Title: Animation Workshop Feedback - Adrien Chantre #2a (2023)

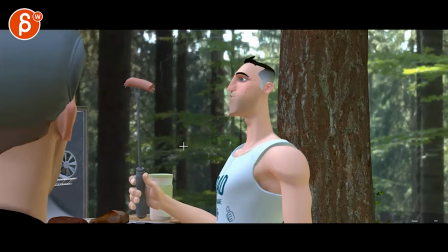7:47 i know sometimes sometimes it's like two frames off but i think that's the player one day you're maybe the clip is long community college driving a camaro tee top cock of the walk
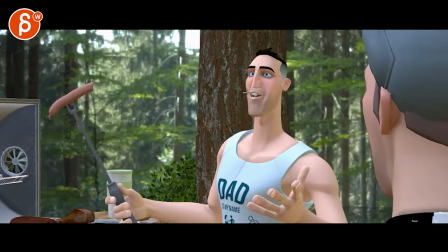7:56 even the car that i would open the jaw just a bit more with a head accent and then you could
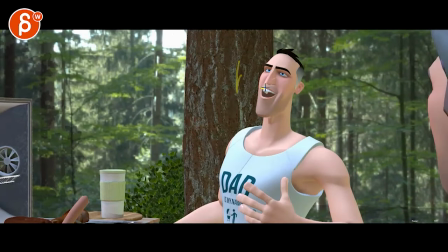8:02 almost have less that's almost like a burp like i would probably use this by 20 percent and then by reducing i mean just the amount of opening so it could be somewhere here
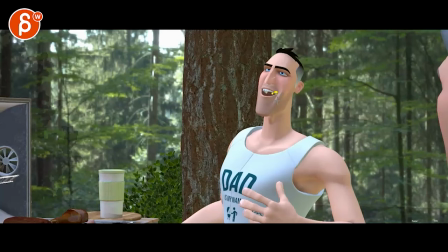8:13 not as like between these two and not as wide corner wise and then you need some cash so you get
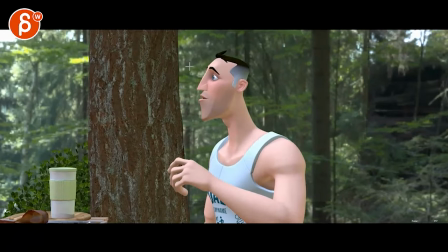8:20 I love the look.
Eat some cash. Cash. Eat some cash.
Bit sharp, I think, on the eyebrow raise.
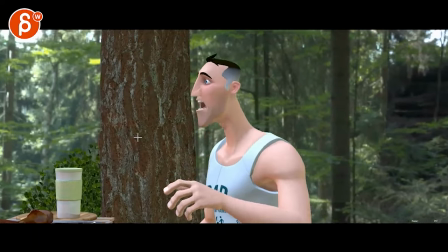8:26 Eat some cash.
It's not crazy, but I put that at the bottom of the list.
So you get a job.
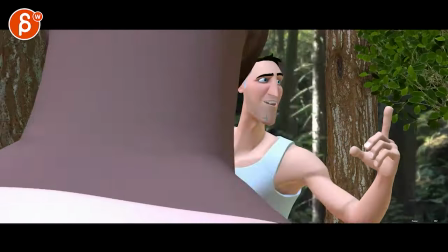8:31 You think it's only temporary, but then?
Yeah, some of a temporary.
A temporary. But then you get a promotion.
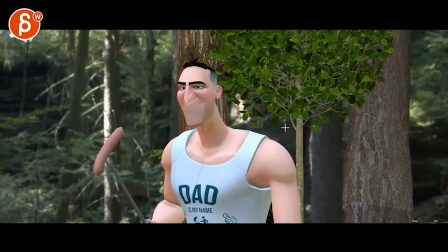8:39 That's okay, like I said.
You get a promotion.
Not too fast just yet.
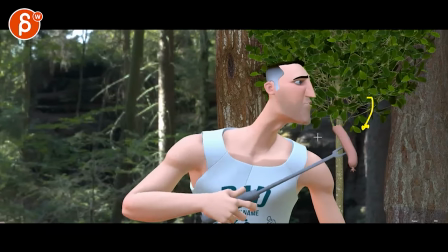8:43 We are borderline pose to pose. I know this moves down first but then it's fairly in sync you
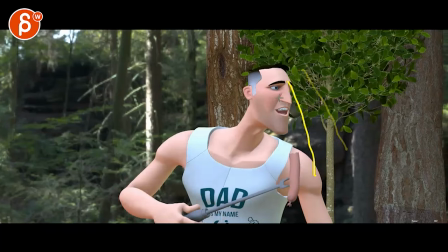8:51 mean like you can draw a line here here here and
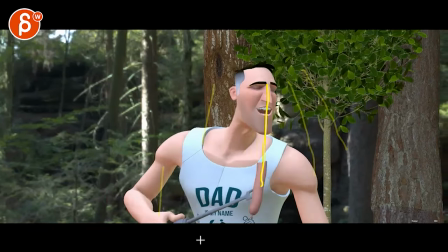8:56 then finally breaks free so just through there it's a bit linked the sausage
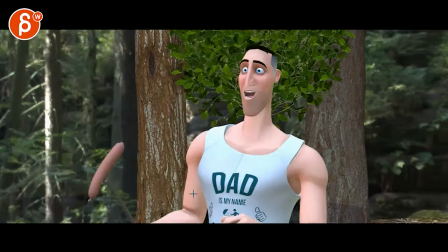9:00 link is linked to face and then erase and
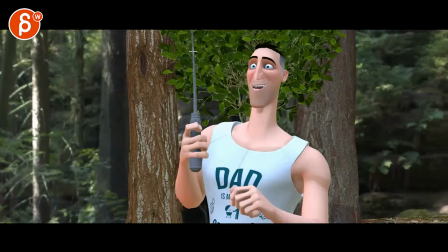9:06 all a bit fast I would slow down that from
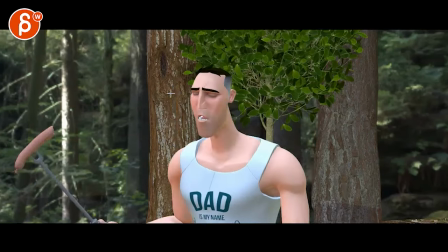9:12 here to here expect two frames literally just two frames and then erase only because
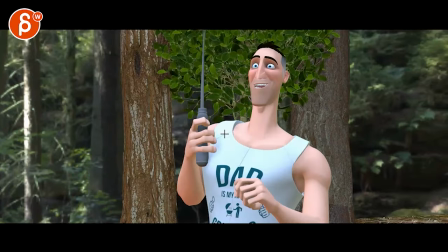9:18 it's so but in the voice it's just erase it's more it's not that it's a whisper but i'm not hearing that amount of exertion it's not huge that i'm
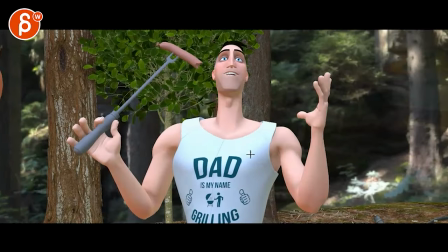9:30 saying just two frames might just soften it just a little bit and then erase and all these and all these doors open up face
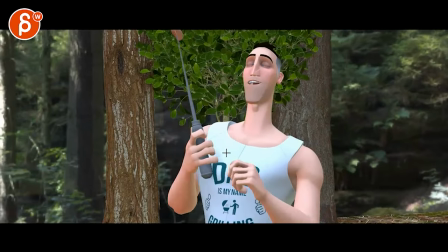9:39 and all this is a bit fast i will probably tweak this slow this down so when that goes up this goes down and the sudden fanning out
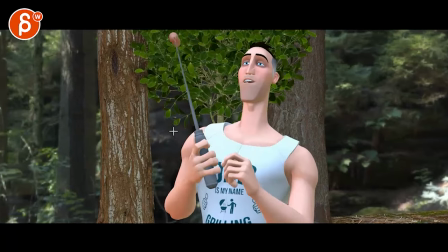9:49 add two three frames to that more so than
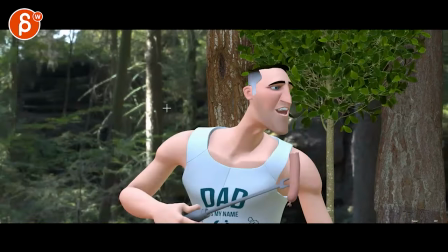9:54 this note so when i watch this again and then erase it's like a
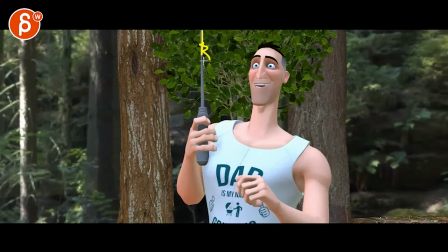9:59 bit fast but there is a wobble there which helps with the softening and then erase
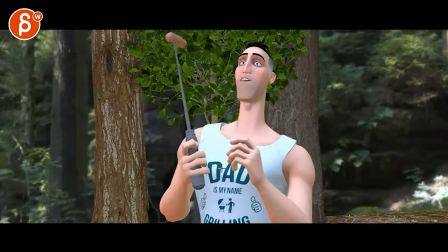10:04 and all the but then this just seems a bit fast and it's almost like you can
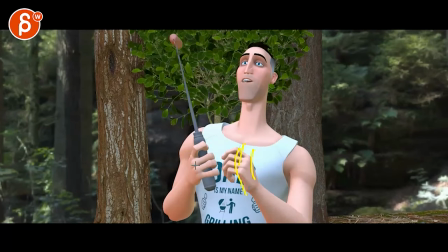10:10 if you open up the fingers first and you always anticipate that move and then like
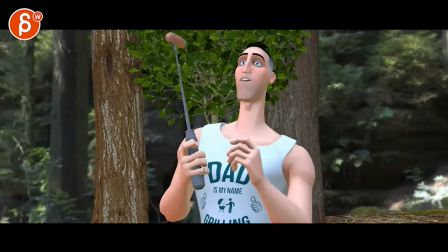10:17 i did not that fanned out it's just it just seems like we suddenly go out and it's he almost wants to
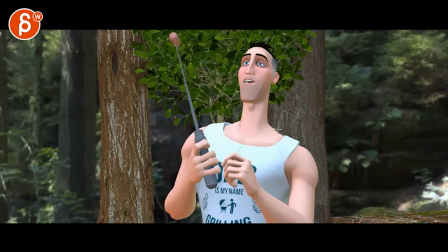10:22 sell that more where he goes where he might raise the shoulders first to anticipate and then on this
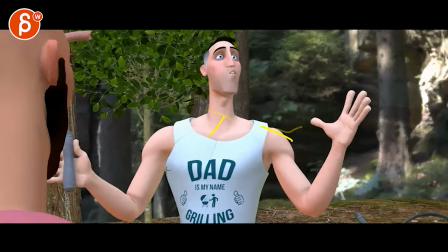10:29 he can drop them a bit all these doors open up for you except get a promotion and then
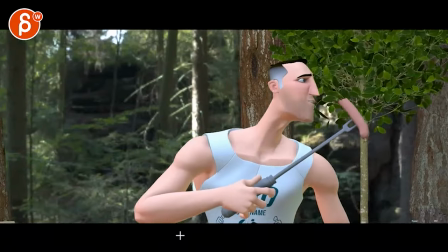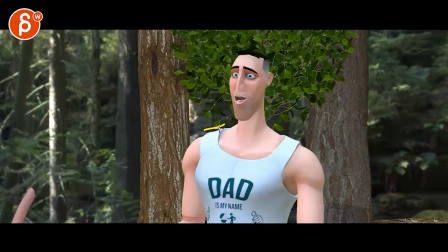10:41 And then this seems a bit, he goes, erase, and then,
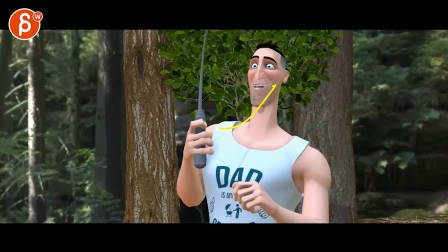10:46 so for me, it's, we're going into this pose here, body and head wise, right?